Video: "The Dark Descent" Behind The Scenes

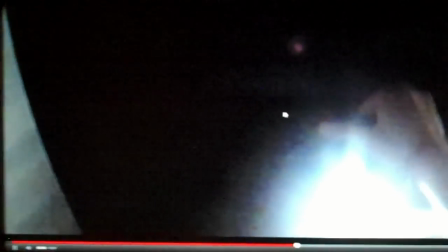And the reason
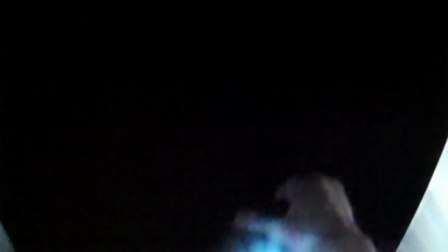I really wanted this noise to be put into the video is because, for me personally,
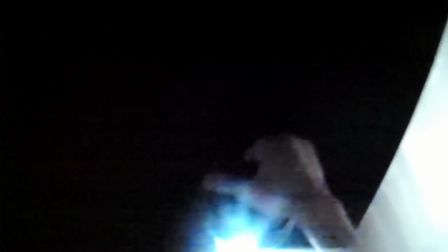that was like the most like terrifying thing that I experienced personally while playing Amnesia.
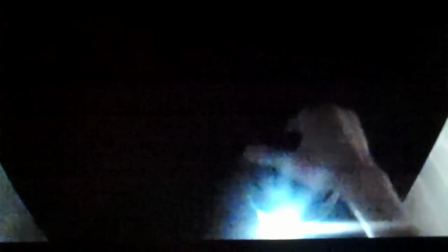You know, because in the game, you get closer to this object, and as you get closer, the noise speeds up, and it gets faster and faster.
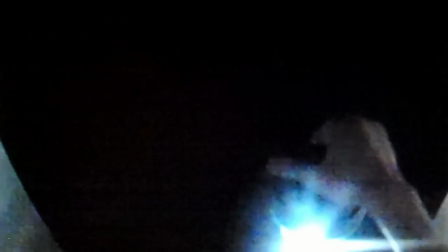And by the time it gets to the third part, where it's just going as fast as possible, my heart was absolutely racing in the game.
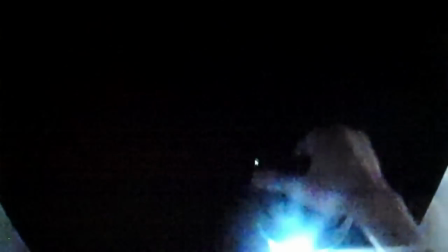So I really wanted to, like, kind of mimic that as best as I could and put it in the video so that other people might be able to feel what I felt.
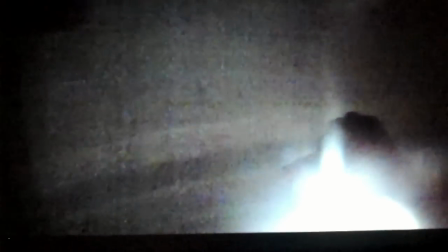Yeah, this is the basement, and it's really dark. But that's the point of this video.
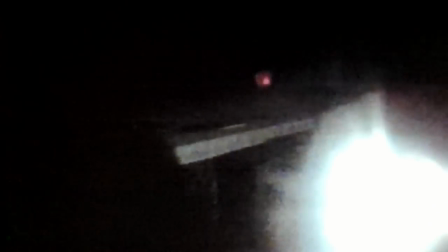It's a Halloween video. It's supposed to be dark. But like I said earlier, these GoPro Hero cameras don't do low lighting very well.
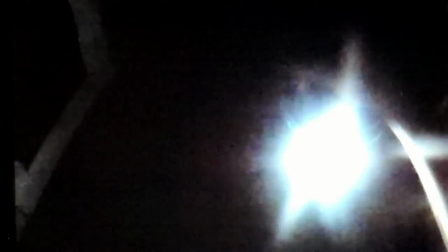Granted, the GoPro Hero 2 is better. Obviously, I mean, why would you not buy it?
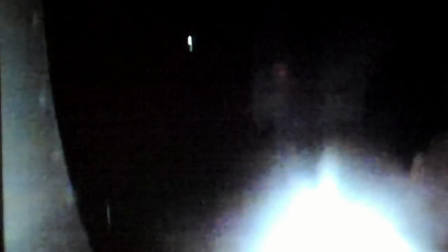So that part right there was him breaking down because he could hear the noise being sped up, and he's just, like, so scared he has to stop for a second.
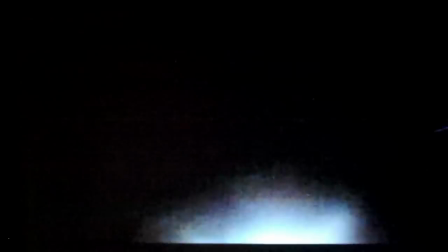But anyway, the GoPro Hero 2 is at the same price as the GoPro Hero 1s, so why would you not buy it?
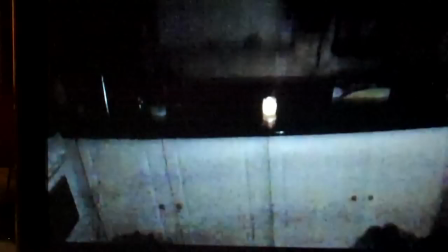It's a great upgrade.
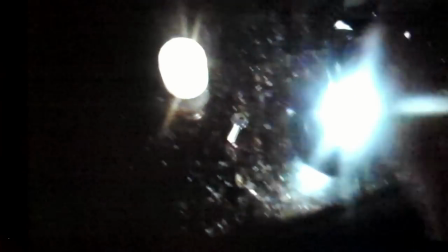So this part, he finally finds the key, and what I did was, as soon as he picked it up, the sound goes away.
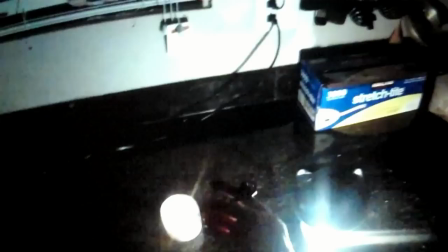So that's what I wanted to do for that. That's why the sound disappears.
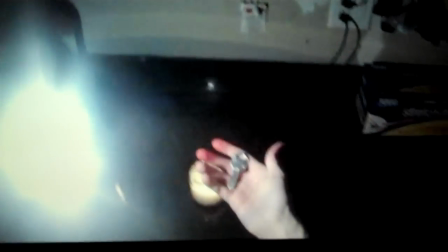It's because he's like, he found it. You know, now he can get out.
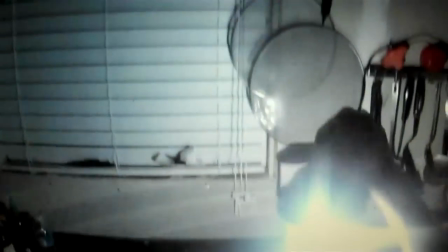So he puts the key in his pocket, and now he has the key so he can just unlock the door automatically. He hears a noise.
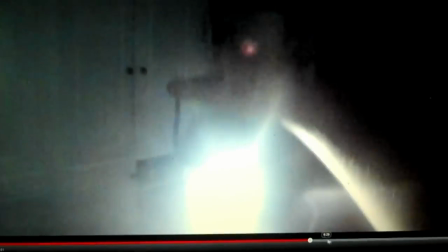You know, he walks a little bit further. He hears footsteps above him. Because the monster's coming.
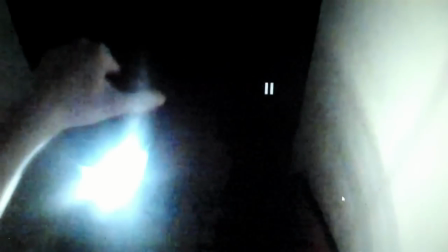He knows that he has the key. And so, right here I wanted to show this part.
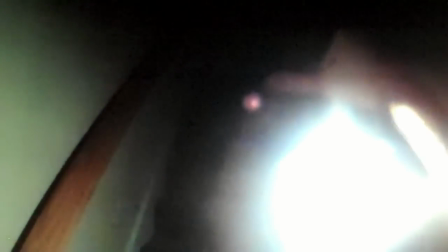We did a little transition right here. Boom, right there. And the reason being was because
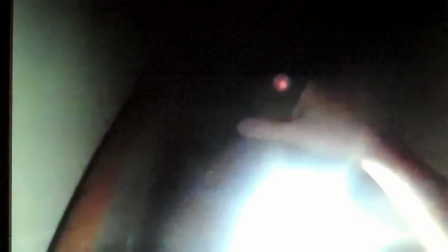That was what I was talking about earlier when we tried to get the door to swing open so that it would blow out the candle.
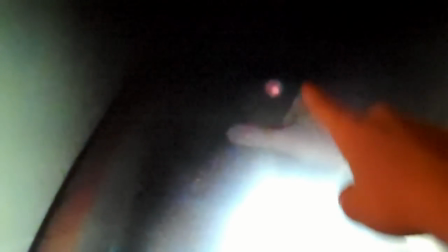Sadly, we could not do that. Carson is actually hiding behind the chair, and he was trying to blow out the candle, but he couldn't.
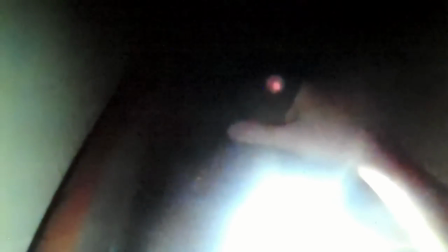So we had to do a little transition to where the candle was out. So yeah, Carson did help out on this.
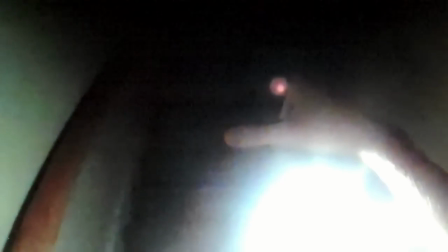Usually I do have him in all of... I have him make some sort of cameo or appearance in my school projects, but sadly for this one,
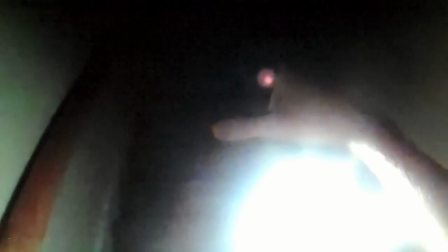this was an all-out kind of single experience. I mean, not even I was in this technically, even though that's my arm.
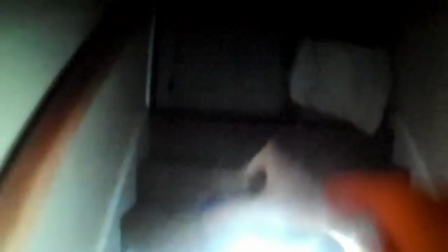But anyway, yes, Carson's hiding right behind that chair. Maybe if you look closely, you might be able to see him.
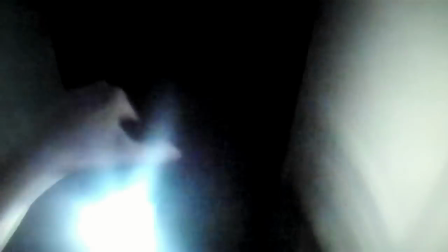I don't think you really can, though. But anyway, yeah, he hears the monster, he runs back downstairs, and he goes to hide.
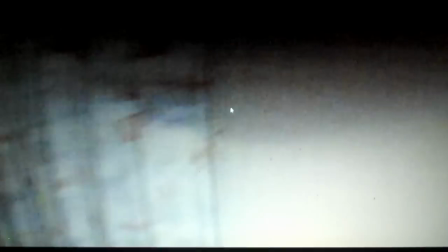And this is a huge element of the game. Wherever you hear the monster, you gotta go hide and wait for him to go away.
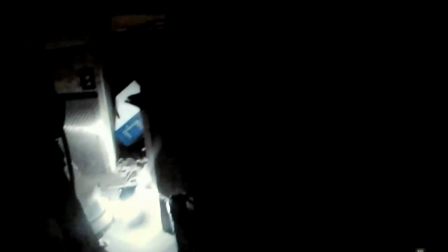And I tried to also mimic that as best I could in the video. And eventually the monster leaves.
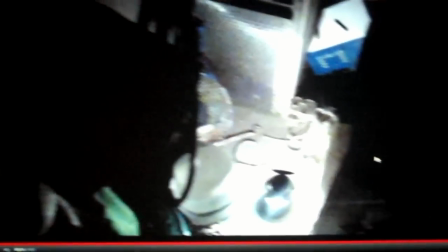He's like, he basically makes a bunch of noises, because he's trying to find Daniel.
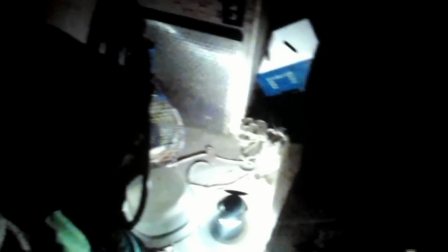He's like throwing chairs across the room and breaking doors and everything. And that's a huge part of the game.
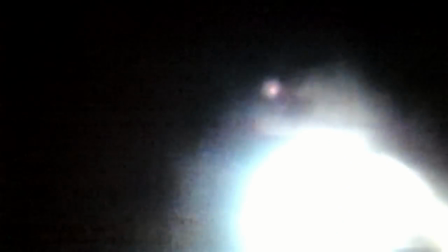So Daniel, he doesn't hear the monster anymore. He's gonna go see if the coast is clear, you know.
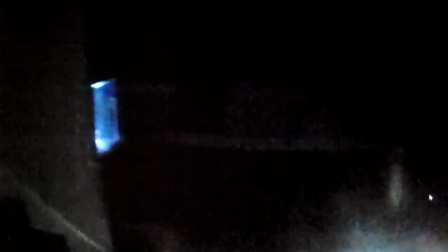But really, we speed it up here, the monster's hiding right over here. There's a room back here. And he's kind of hiding back there.
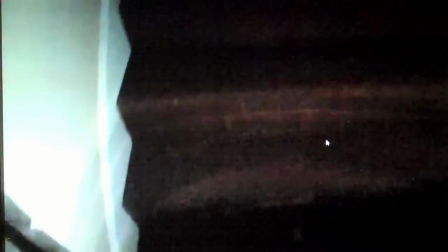So Daniel gets upstairs, monster's behind him, so he has no choice but to go forward.
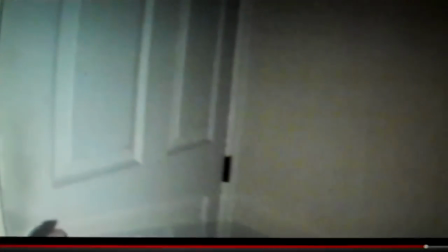This part was kind of rushed, but again, like I said, in 10 minutes, I think this was a good 10 minutes spent.
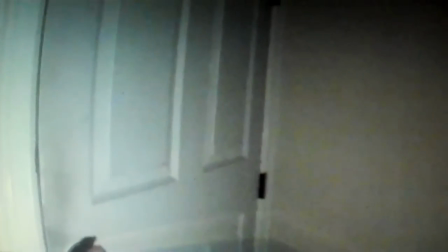I tried to get as many elements into the game, into the film as possible.
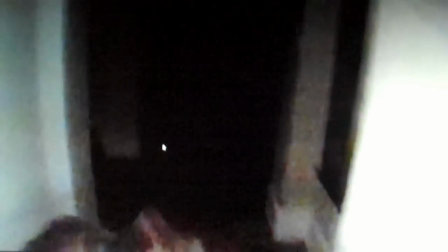But yeah, I do feel like this part might have been a little bit rushed. But basically, he's running away.